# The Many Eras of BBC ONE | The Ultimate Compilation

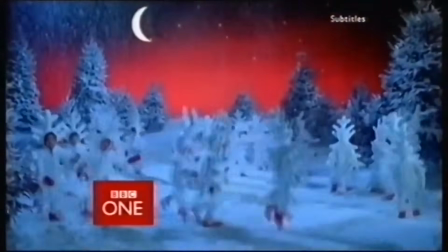5189s
The snowflakes were cute, but it wasn't one of the all-time greats, and given that it was the first festive ident that BBC One reused the following year,
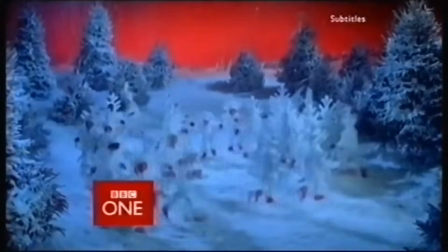5196s
it's never sat too well with those who take an interest in these things.
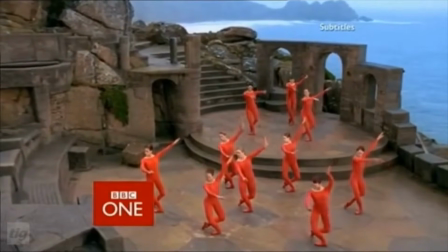5199s
So for 2004, a new ident was commissioned, so let's see if it could win back the favour of certain members of the public, as we took in to some Christmas pudding.
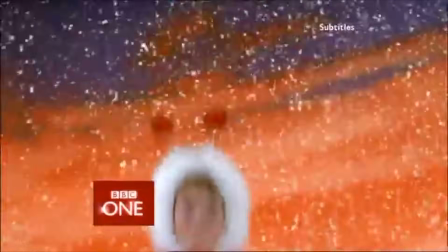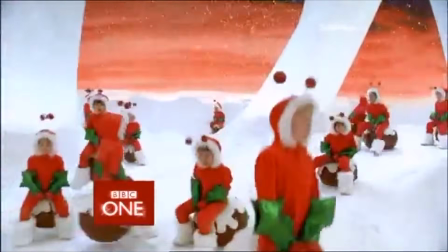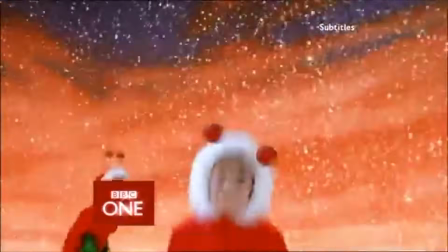5220s
Similar, yet an improvement in my eyes. Before we go through this in depth, it's important to note how this ident came to be.
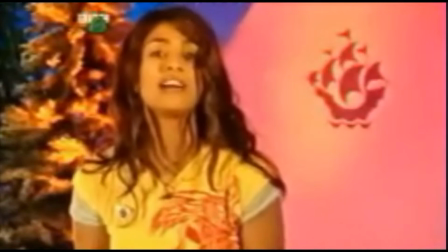5226s
The concept and design actually was born from a competition run on popular children's magazine programme Blue Peter.
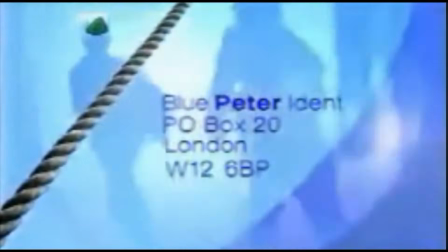5231s
The presenters tasked their viewers with the chance to design the festive ident, the winning selection being the one that would represent BBC One for the 2004 Christmas season.
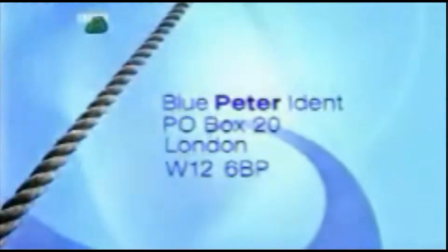5240s
And it seems that inspiration was drawn from the first festive sequence from the Rhythm and Movement set.
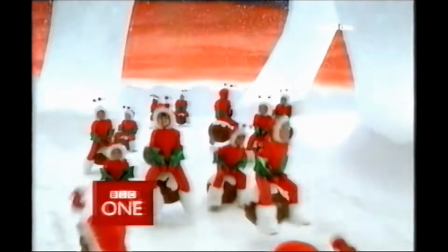5244s
Children are the stars once again, though rather than dressed up as snowflakes, they're dressed in more generic Christmassy attire, bouncing around on Christmas puddings as if they're space hoppers. And to be honest, that's a pretty good idea.
So first on BBC One,
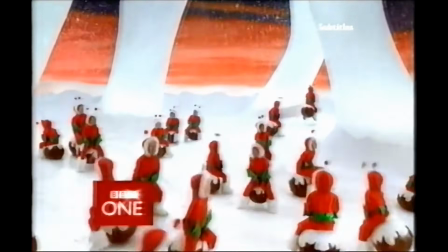5257s it's a fight for survival as the staff of Casualty and Holby come together in the aftermath of the Boxing Day hospital disaster.
Another improvement I like with the 2004 variant is the set design.
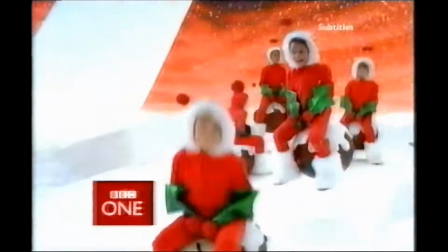5270s
We're still amidst a predominantly snowy white landscape, which remains an appropriate choice of course, but the main point I'm glad they altered was the sky.
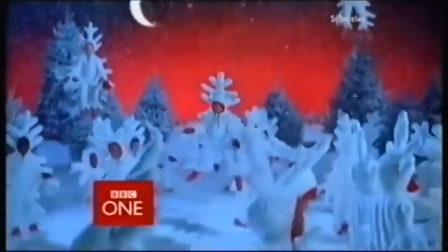5277s
In the 2002-3 sequence, the red tone of the sky made it look a lot more like an apocalypse as opposed to Christmas.
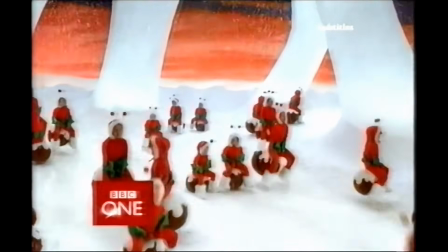5284s
Whereas this time, it's been softened somewhat, making it look more like a calming winter sky heading into the sunset, which definitely generates the warm fuzzy feeling of Christmas.
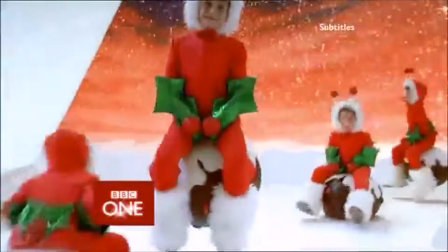5293s
Also, the red of the kids' outfits is more than enough to continue the colour theme of the ident set as a whole,
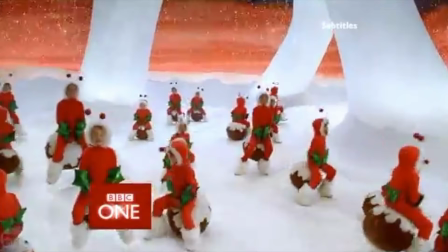5297s
and the contrasting green and brown tones of the pudding further help make this one of the most visually appealing idents of the Rhythm and Movement set.
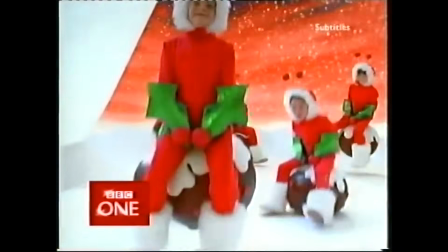It's going to be a blue Christmas.
The music to this one remains very similar to what we heard the previous year.
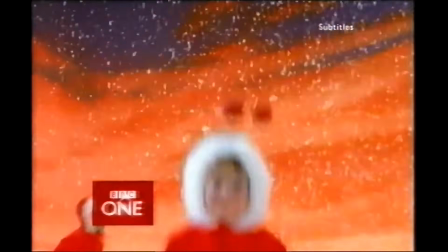5316s
Something upbeat, jolly, and very, very Christmassy.
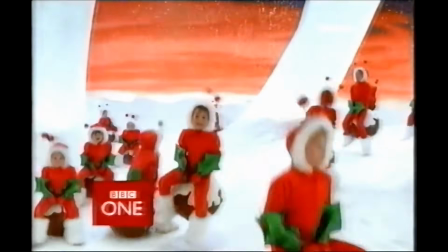5319s
I'm a bit more lenient on soundtracks for Christmas idents, because wanting to generate a festive feeling is understandable, but it's nice to hear something a bit different every once in a while.
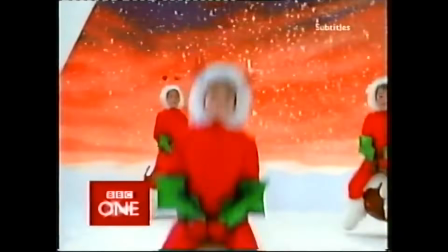5327s
Overall, I hope whoever won that Blue Peter competition is proud of their winning design.
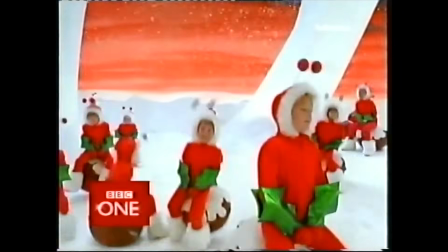5331s
For me, it marks a major step up from the snowflakes, but also retains a sense of continuity,
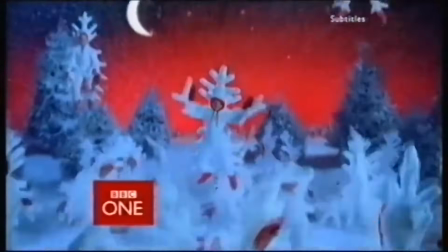5336s
establishing that for the Rhythm and Movement idents, the people that would be showcased for Christmas time would be children.
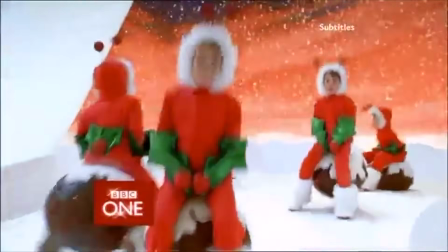5342s
Their joy at the festive season is clear for all to see, making them the ideal candidates for these idents.
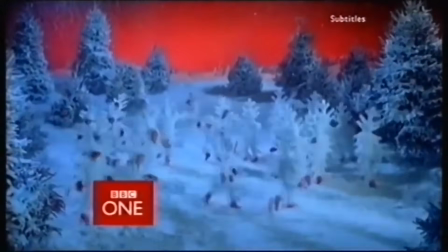5347s
Now on an upward trajectory, there would only be one further Christmas ident during the lifespan of this particular set,
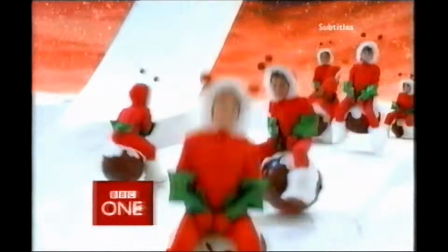5353s
and all eyes were on whether it would continue a unique trend of festive sequences, or whether the Christmas puddings, like the snowflakes before them, would be brought back out once again.
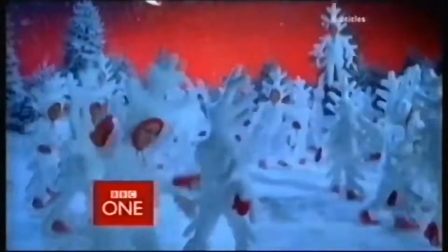5363s
Having only lasted on the airwaves for little over 4 years, it's easy to forget that the Rhythm and Movement set only gave us 3 unique Christmas idents during its lifetime.
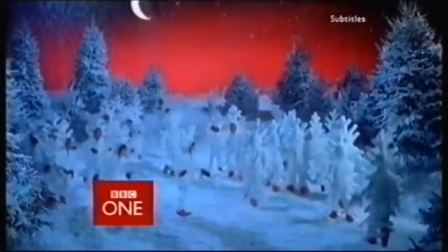5371s
The first one was a first step, for sure, albeit not perfect, and the second one was designed by a young viewer,
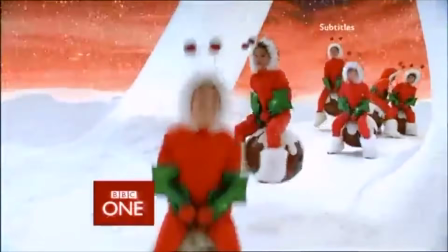5378s
established some continuity whilst also retaining the fun and joyful elements of the season.
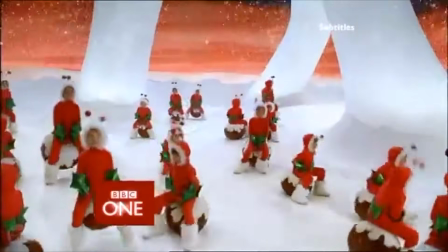5382s
Well, when it came to Christmas of 2005, all the stops were put out for this one, with some very interesting comparisons.